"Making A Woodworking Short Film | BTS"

What up, it's Brock. Welcome back to the channel. This is the first video of 2024. So I'm glad that you're here.
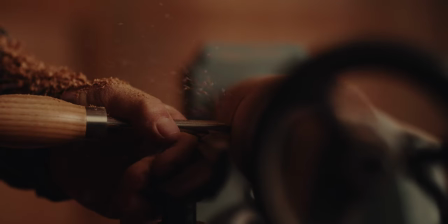I'm excited about this one. This is a behind the scenes of a recent project that I was really proud of. Really loved the way it turned out.
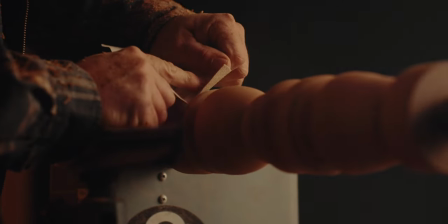It was really cool for me to do. I can't wait to explain all the details to you. So the coolest part about this project was being able to work with my dad. He was the guy in the film working on the lathe, making the candlestick. He's been a carpenter, a woodworker my entire life.
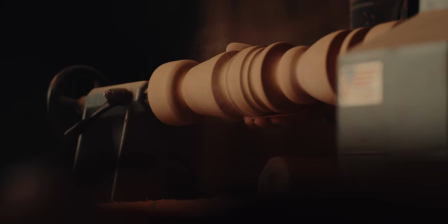He's super, super talented, makes a ton of custom furniture. He can build custom homes. He built the house that my parents live in.
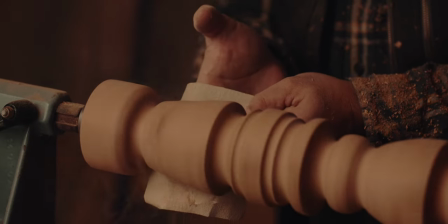He's is really talented so it's always cool to be able to work with him and film some of the stuff that he actually creates.
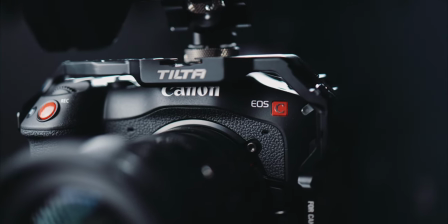Now when it comes to the production itself we shot it on the Canon C70 with the Sigma Art 35mm lens and the Canon EF 85mm F1.4. The old EF, the old trusty EF, my favorite 85mm lens. So those are the only two lenses we used. We used the Dana Dolly and I had someone pulling focus.
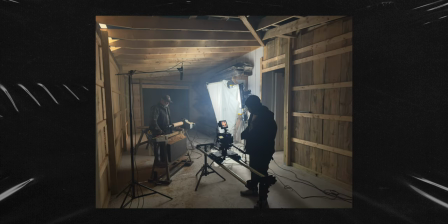My friend Mikhail was kind of the AC on the set. He kind of helped me with lighting and then was able to also pull focus while I manned and moved the camera. So it was kind of a two-man crew, but it works super well. So my dad's been expanding his shop at his house and he's doing this extension and he was in progress of building it. The walls were up, the rafters were up, but he hadn't put the batten strips on the outer walls yet. So there was still cracks in between each big panel on the walls. And I had the idea before you finish this to let's blow a light like a 600D, 1200D or something that powerful through it at night.
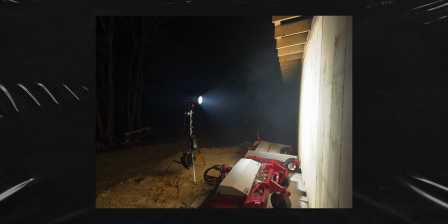We'll haze up the inner part and then hopefully we'll get these beams of light kind of coming through the cracks. My friend McHale was able to get a 600D. So we threw that outside wide open and we weren't getting as strong of beams as I really wanted.
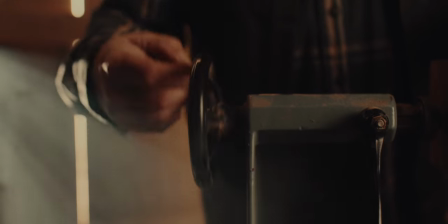You could only see them if you were pretty much looking directly at the wall, as opposed to some of these side angles we were getting. We weren't getting them, but it was okay because we were able to subtly use them in certain shots and certain angles and be strategic about it. I think overall it probably ended up better that it wasn't like an overused kind of constant thing. But I think the lighting turned out pretty cool in this project. So our key lights on this project was the aperture 300d and then we also had an f22 kind of wrapping the key around a little bit more we were shooting
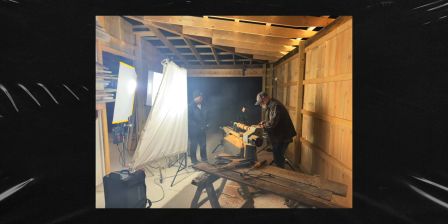through a 4x4 magic cloth and then we also had an extra layer of diffusion with a two-stop impact little flag as well to kind of soften it and make it look a little bit more natural we didn't want it to feel super sourcey even though stuff like this it was going to
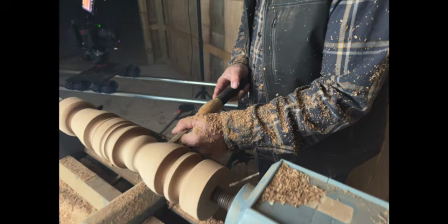feel sourcey to some degree but we wanted to minimize that as much as possible and still keep a natural feel there are moments where you can kind of tell but for the most part I think we accomplished that with given the gear and the time restraints that we had and the equipment we had access to. I think it turned out really cool. And then honestly, we didn't even really use a fill. The fill was almost the light coming through the cracks.
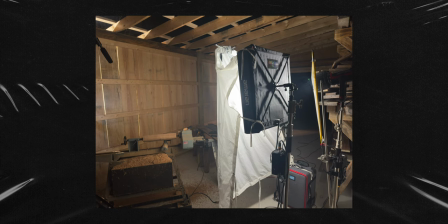I wanted to be a little bit more dramatic. So we kind of wrapped the F-22 around a little bit to kind of give us a little bit of a fill. So, so far we have the Aputure 300D and the F-22 as our key lights. And then we also had the 600D outside blasting that wall. And the only other light that we used on this project was my Nanlite 300B kind of in the background, hitting the wall, hitting the floor a little bit, warming that up.
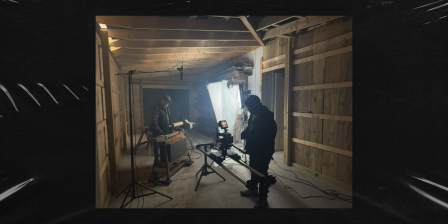This is a bicolor light and just giving some interest, a little bit more depth, a little bit more texture in the background.
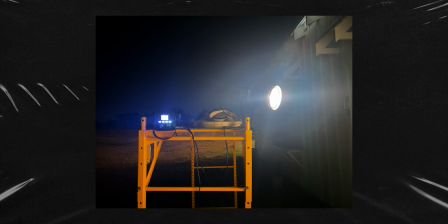We actually mounted it to the scaffolding with a super clamp from Impact. Those things are amazingly useful, by the way. If you don't have one, I encourage you to get some. They're great. They're a little bit pricey, but they're worth it because you can use them for all different types of things. They're super awesome. So that's pretty much all the lighting that we use on this project. And then from there, we just basically played around and got different shots of the progress of him making the candlestick turning from this old kind of rundown,
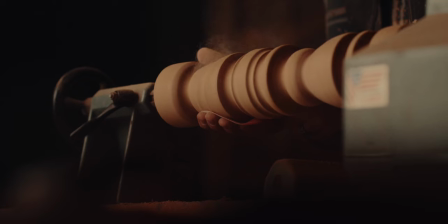gross looking, weathered looking log to ultimately this beautiful candlestick. The idea of that transformation, that's what I was trying to capture. That was the story we were trying to tell was from start to finish of that entire project and how fast something can be restored to beauty and repurposed into something that's intentional and it's art and it's beautiful. And so that was kind of the story, the narrative we were trying to tell with this piece. So in terms of storyboarding and scripting this, I just knew that I wanted to tell that story. And so I started with this initial shot that I knew I wanted to get of him going to kind of a woodpile out back,
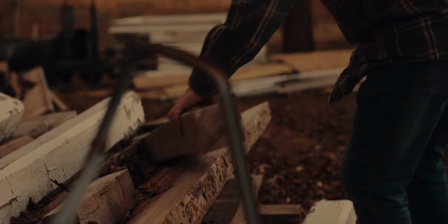kind of looking around, grabbing the piece that we were going to use and then kind of walk into the shop. And then from there, we would kind of end up in this shop environment, this more warm kind of sawdust flying, rustic kind of vibe. But I knew I wanted to start at this woodpile. So that's what we did.